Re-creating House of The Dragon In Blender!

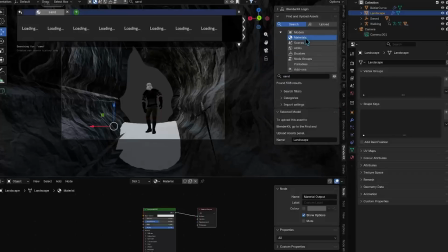[4:05]
I'm messing with the mapping coordinates a little bit just to get it looking a little bit better.
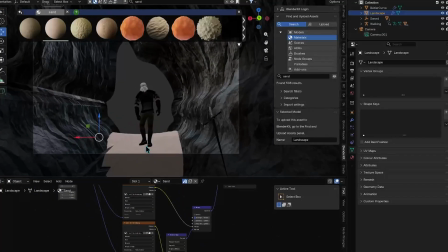[4:11]
And as you can see, I'm kind of throwing on a sand texture there as well from Blender Kit onto the floor.
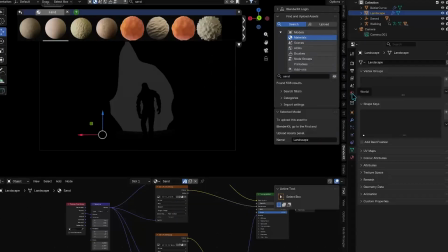[4:18]
I'm sorry if this is all too fast. I just didn't want to have a really long video. I thought I can do a quick one now, and then if people have any questions, then we can sort of dive deeper into stuff later on.
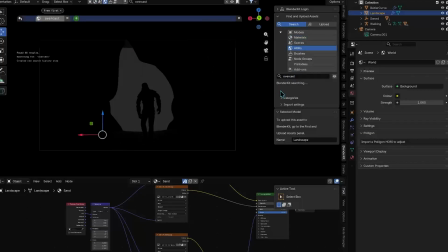[4:30]
But anyway, what I'm doing now is I'm just grabbing a HDRI from Blender Kit,
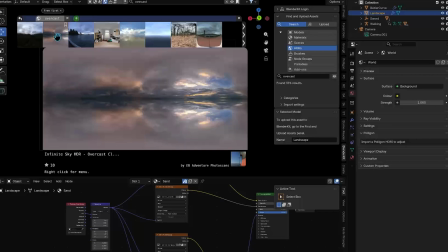[4:36]
just like a sort of overcast sky image texture, because you can't really see much of the sky in the original shot. There's a lot of smoke and fog and stuff, but it's definitely overcast, so that's sort of what I'm going for here.
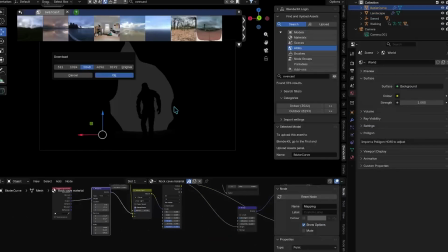[4:49]
Yeah, so I think this one's gonna work, and I'm just dropping that in there. This is good stuff about these add-ons, is that they make everything so easy once you understand how to use them, you know.
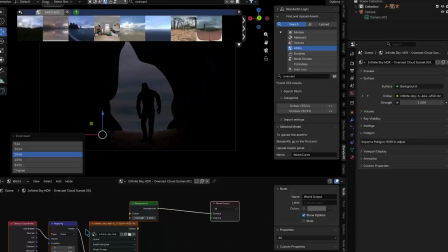[4:58]
And again,
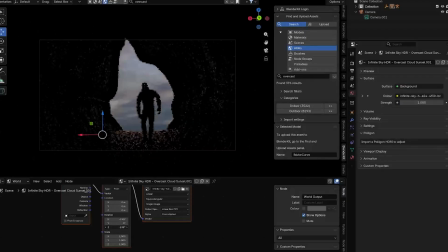[5:00]
I'm just messing with the sort of rotation and scale and stuff just to get it looking as close to the original image as possible.
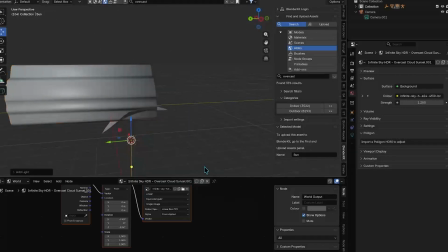[5:08]
But like I said, there's going to be a lot of smoke and fog and stuff anyway. So it's mainly just for the light.
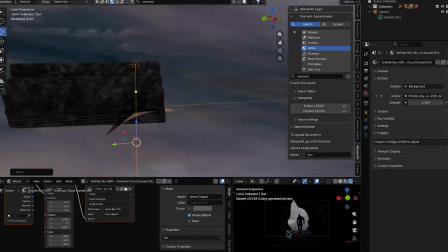[5:14]
But what I'm also doing is I'm adding in a sunlight here. And I'm directing it where I think it would be, obviously in the original shot, which is off to the right,
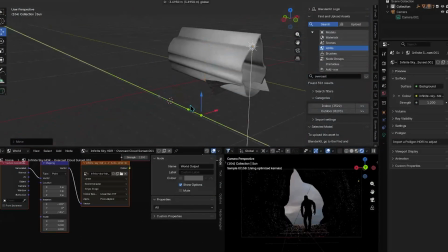[5:22]
and you've got that sunlight coming in across Damon to the left-hand side of the cave,
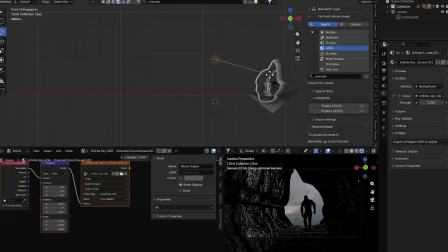[5:29]
because in the original shot you can see the left-hand side of the cave is slightly lit up.
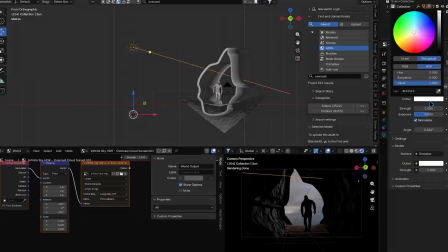[5:33]
I will just say that I have got a second monitor I'm using for the reference image, so I'm constantly looking back and forth just to make sure that things sort of match up.
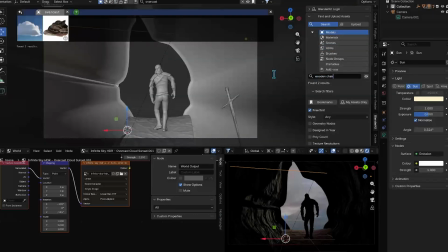[5:43]
But yeah, so that's just the sunlight there that I've angled.
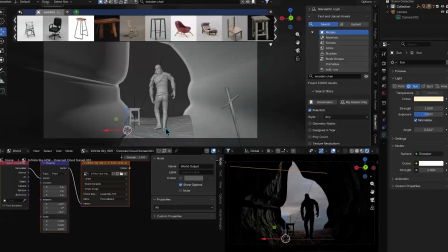[5:46]
Now I'm going to start adding in a little bit of that furniture kind of, you know, the objects that you can see in the original shot.
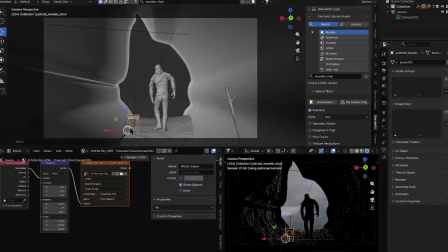[5:53]
Again, I'm just grabbing them from Blender Kit.
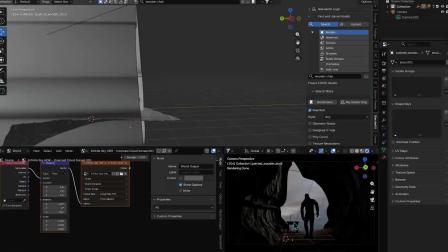[5:55]
It just looks like a couple of like stools and a wooden chest, just to give the shot a bit more life, really, you know.
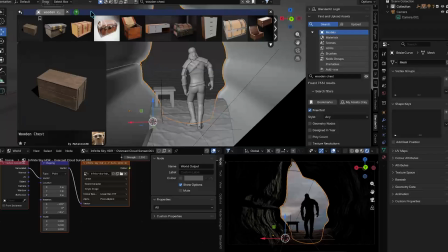[6:03]
So yeah, I'm just grabbing them from Blender Kit, just seeing what looks right, sort of trying to match them up as closely as possible to the original image.
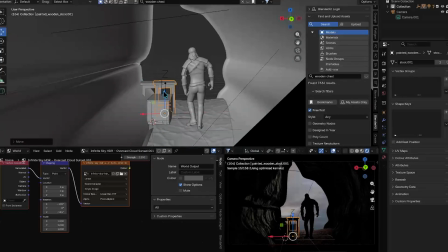[6:11]
I think it's just 2 wooden stools and a wooden crate, and that's it really for that bit.
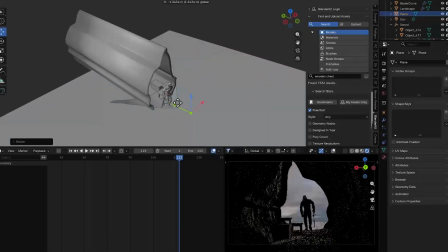[6:20]
Now what we're gonna do is I'm gonna add in a big plane for the floor,
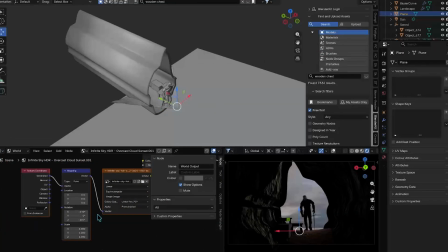[6:25]
because we need like an actual mesh for, you know, light to bounce off and stuff.
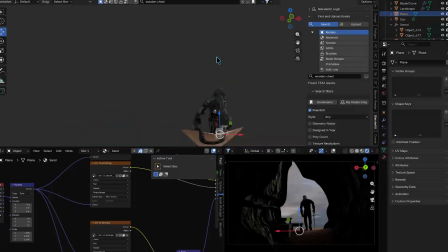[6:32]
We can't just have an empty void underneath the cave, obviously. So I'm just giving that a sand texture as well.
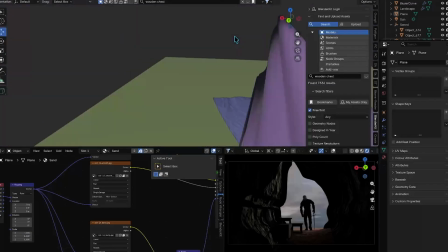[6:36]
You can't really see the texture in the original image, but you know, I thought it would kind of make sense for it to have sort of a sand texture as well.
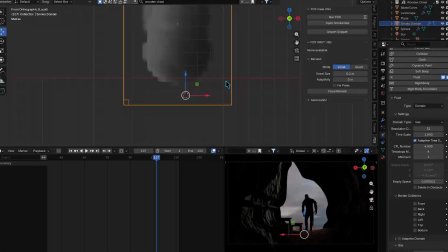[6:42]
But what I'm doing now is creating some of that smoke that you can see just outside of the cave, because obviously, as you know, battle has just gone on, big battle's just gone on.
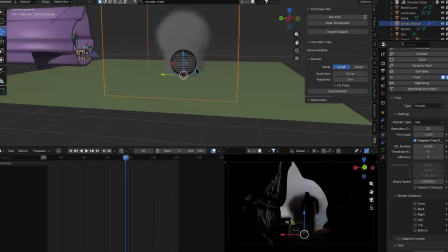[6:50]
Lots of dragon fire, so a lot of things are on fire. But what I didn't realise you could do in Blender is basically create like a sphere mesh,
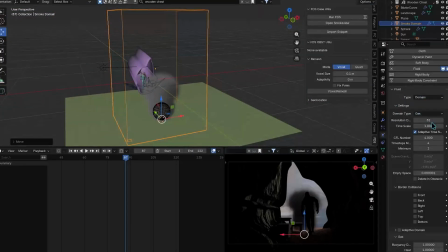[6:58]
and then just give it a quick and dirty smoke particle system, which again, if you want me to go into more detail on how I did that, I can in a separate video. But it was really quick and simple to do, just to make an object smoke basically.
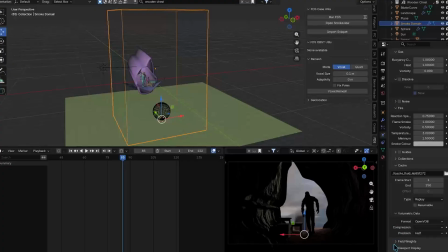[7:16]
I'm just messing with the settings here just to get it looking good. And just like you can do with a normal sort of volumetric fog
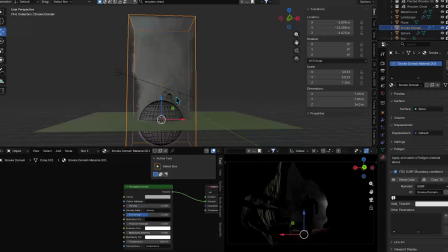[7:25]
system, is I'm just changing the density and the anisotropy, just to get it looking good, because you've got to remember we're going to have the dragon coming in from the background,
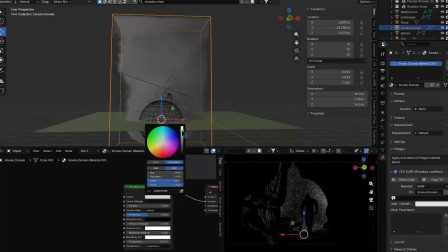[7:37]
so we want to actually be able to see that. We don't want the smoke to be too thick and to sort of obstruct our view of that lovely dragon.
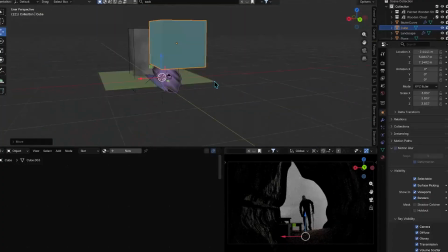[7:46]
And now I'm basically just creating some separate fog for the inside of the cave.
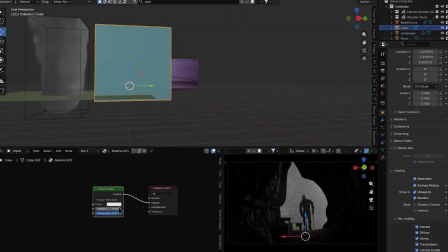[7:51]
It's just a cube with some volume scatter.
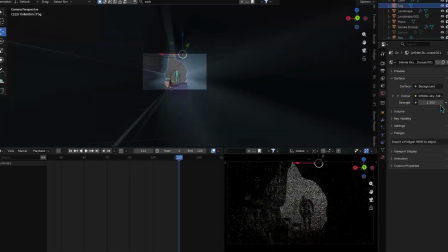[7:55]
Again, I'm just messing with the density and the and that's going to be like a separate sort of fog system.
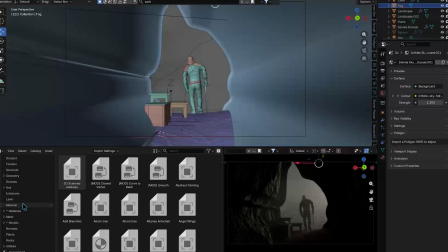[8:02]
I don't really want that overlapping with the smoke, because you can kind of tell they're 2 separate entities.
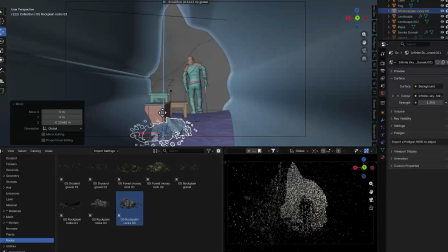[8:08]
So now I'm back.